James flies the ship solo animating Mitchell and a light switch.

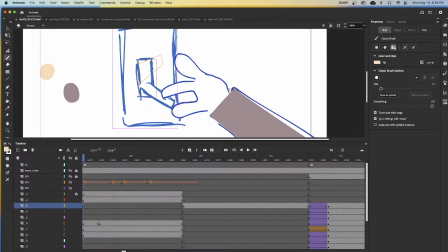(8:25)
And now let's make the hand. Now the hand here is really blobby. I'm not going to make it blobby. I'm actually going to have some fun with it. How I would want the actual final art to look like. So something like along these lines. Let me just look at this silhouette here.
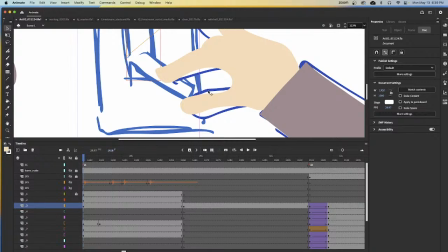(8:45)
That's already looking better than that blobby thing that I have, monstrosity that I have there. So I'll think about the finger joints a little bit. And I'm not going to be I'm not here to be perfectly anatomically correct for finger digits,
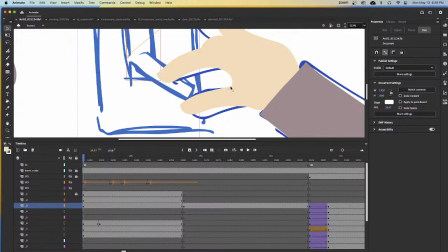(9:02)
but just enough to give the sense for the viewer that, yeah, this is a hand and it's trying to manipulate a light switch.
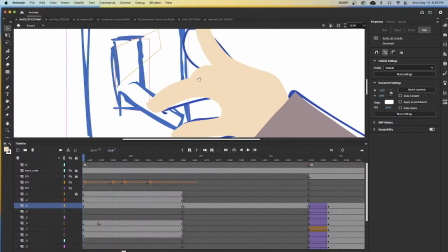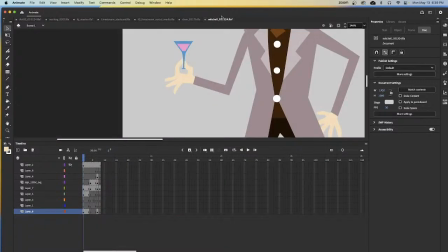(9:20)
Now, normally, if we look at the model, and this is something I would probably talk to Eric about too, but I do have them with 5 fingers.
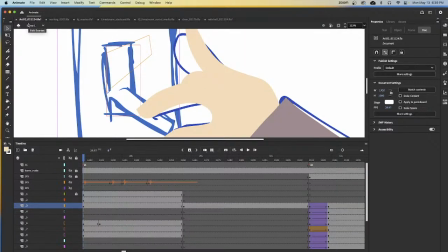(9:30)
But in animation, you'll see in a lot of shows, like some people were,
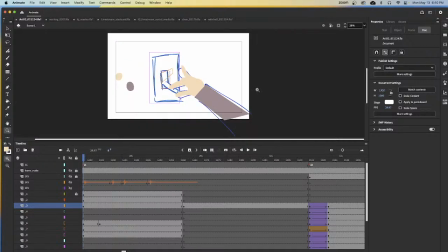(9:34)
some animation and productions will go to 3 fingers or 4 fingers.
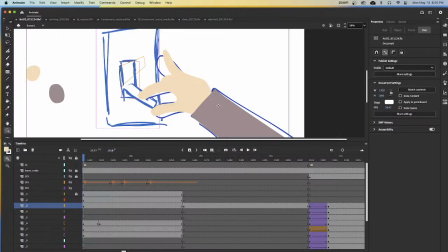(9:40)
And I actually default to going to 4 fingers a lot, but I'm trying not to for humanoid characters. I actually want to use 5 fingers if I can. I know it's a weird,
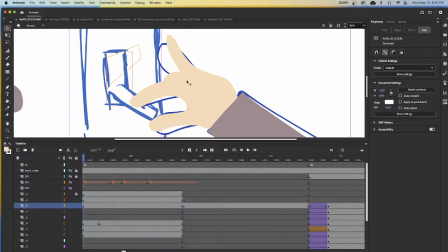(9:51)
it's kind of a weird penchant that we kind of do, but so I'm going to give a hint of it right here. There are going to be 4 fingers now with that little divot that I plan to put there in the shape.
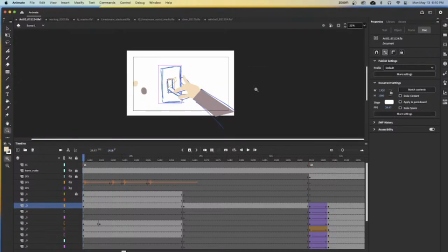(10:06)
Alright, so I think we got the first drawing pretty much done.
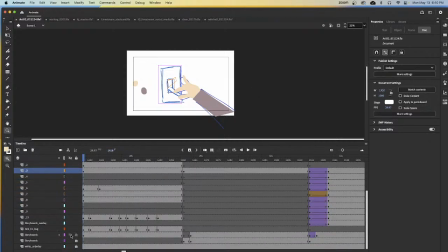(10:13)
Let me turn off my storyboard real quick just to kind of, so I don't get distracted here, and let me look at it here this way. Alright, so that's down, so we have that down. So this post is down.
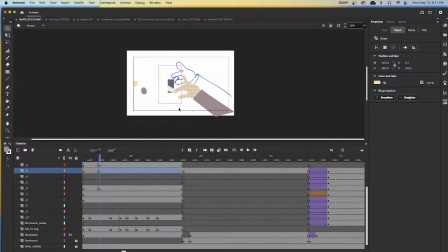(10:34)
And while I'm at it, I will now make this an asset for the library as well. A2 scene, what was it? It was scene 21. Let me cancel out real quick just to make sure. Yeah, scene 21.
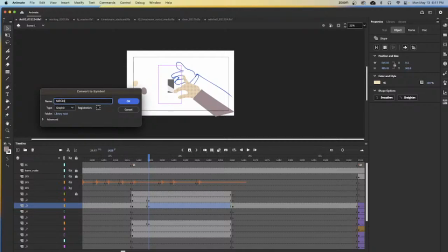(10:53)
A2 scene 21 Mitchell, and it looks like, according to this timeline, this is the second drawing I'm going to be doing for it. I actually went in reverse.
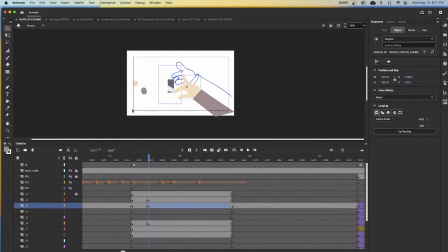(11:06)
I'm going to make the first drawing here next. So I'm going to call this Mitchell Hand 02. And I will now put the pivot in the right spot for him as well. Let's see. For fun, I will adjust him a little bit to kind of look like he's actually interacting with that light switch.
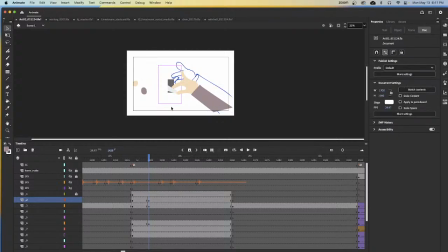(11:24)
The other thing I'm going to try to do here is this is actually turned off still, so let me turn that on. Alright. We'll kind of shrink this in a little bit. Because I noticed that there's like, if I undo this, I'll undo real quick.
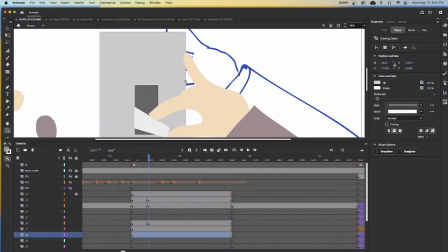(11:42)
It felt like there's a little bit of a tangent thing kind of going on here with this hand and a couple little lines going here and there.
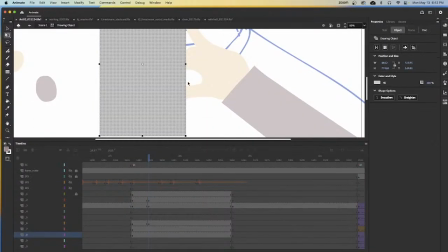(11:49)
So all I'm doing here is I'm kind of giving the viewer
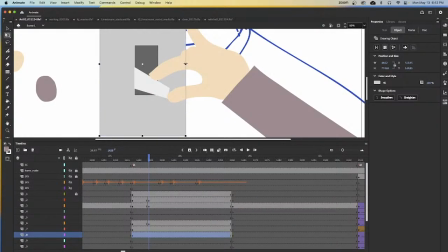(11:55)
less tension for that particular line. I actually just push it over. That way you can actually see the shape of the hand and the fingers there, versus where it kind of gets bled. It starts to bleed together with one line going this way and another line going that way. That's more of a kind of a feel thing.
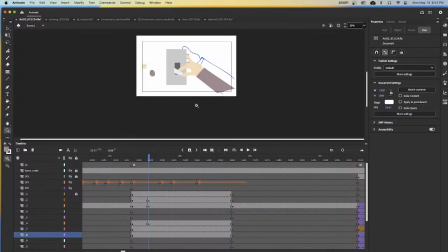(12:14)
That's just something I wanted to do, and that's why the light switch is that way. So the next thing now is I'm ready now for flipping it on again. So let's see. I have this asset here. Let me look at it again. So that's down.